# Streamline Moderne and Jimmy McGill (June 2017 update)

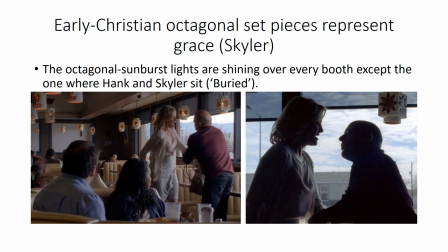28:31 All the lights are on except for the lamp directly above the booth where they sit in a very poetic touch.
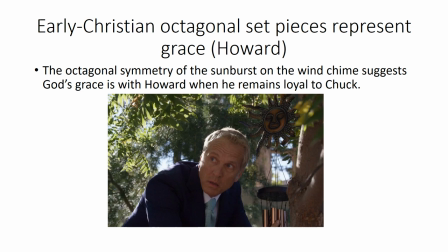28:40 We see the octagon again when Howard is passing through people's yards. the it seems to suggest that God's grace is with Howard when he remains loyal to Chuck.
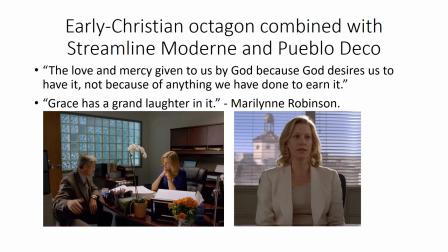28:57 The octagon can be combined with Streamline Modern as noted before in the windows at Benekees. On the desk we have Phalaenopsis orchid which is also known as a moth orchid.
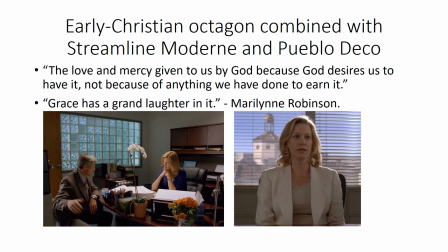29:14 In Chinese folklore moths represent the the spirits of dead ancestors. In general, seeing the orchid is a bad sign in Breaking Bad.
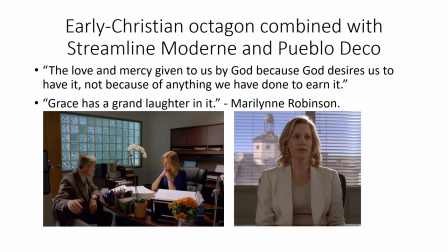29:28 The octagon is present in the background when Schuyler talks with the DEA. It indicates that God's grace is still with her at this point.
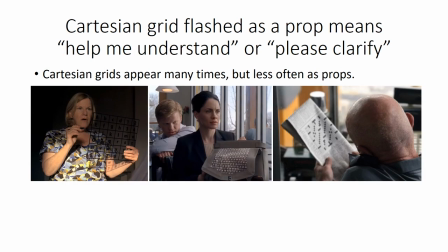29:44 A Cartesian grid, when it's flashed as a prop, in general means help me understand or please clarify. Cartesian grids appear many times in Breaking Bad but rarely as props. We have it here, for example, in the letter grid
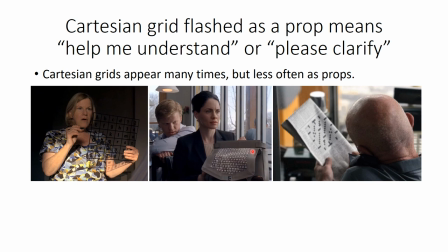30:05 in order to communicate with Hector, also in context of a question with Todd and Lydia and Mike with his crossword puzzle. In Better Call Saul, we also have a word search puzzle flashed as a prop, meaning help me understand or please clarify. In this case, the context is the question, hey, you take care of that matter. In the word search, we have a word clue for Rapallo, who is a character in the Dishonored 2 video game where he is electrocuted, foreshadowing Chuck's demise.
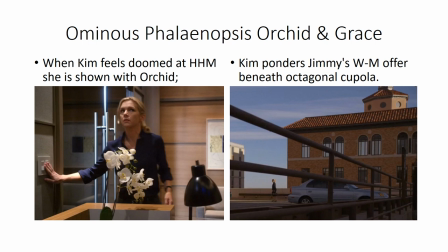30:51 In episode Rebecca, we briefly see Kim with the Phalaenopsis orchid. This is a very bad sign. At this point, she is struggling to remain viable at HHM.
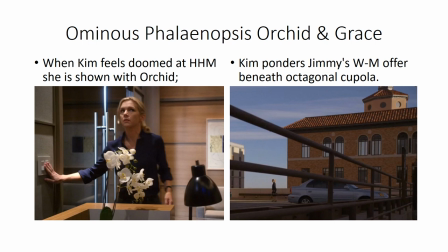31:08 In the episode Inflatable, she has to decide whether to join Jimmy in the new Wexler-McGill law office. And she decides to do so all under the gaze of the cupola here,
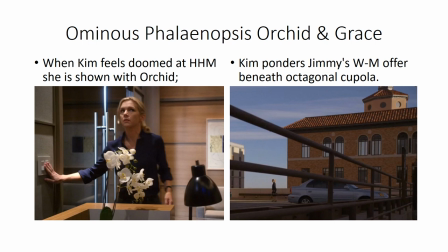31:24 octagonal in shape, indicating God's grace is with her with that decision.
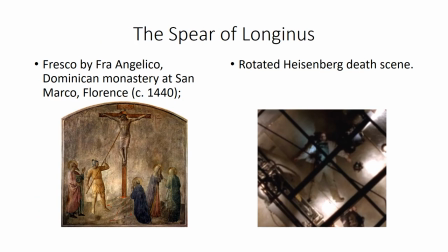31:30 In Breaking Bad, we have a sort of a remarkable symbolism here. The Spear of Longinus used on Calvary Hill. Here in the Heisenberg death scene we see his wound
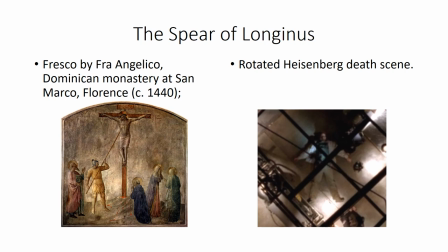31:48 speared much in the manner of Longinus here.
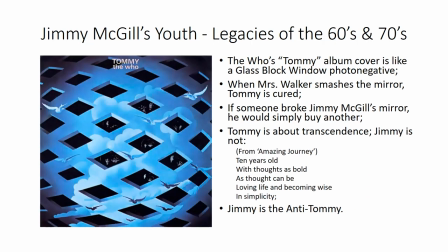31:54 And here's a quick summary of what I've discussed. I was hoping we would see much more of Jimmy McGill's youth. There's the legacy of the 60s and 70s to deal with. The album cover for The Who's Tommy resembles a glass block window,
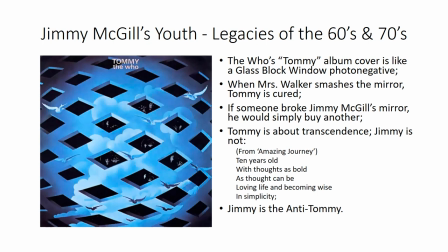32:12 but a photo negative of one where the grid glows, but the windows are clear. Tommy's about transcendence. Jimmy is not. Jimmy is the anti-Tommy.
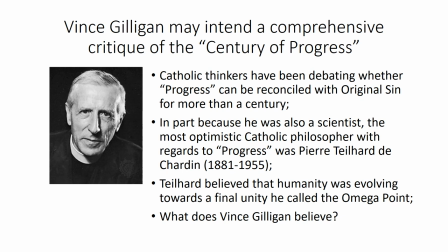32:26 Vince Gilligan may intend a comprehensive critique of the century of progress. Catholic thinkers have been trying to reconcile progress with original sin for more than a century.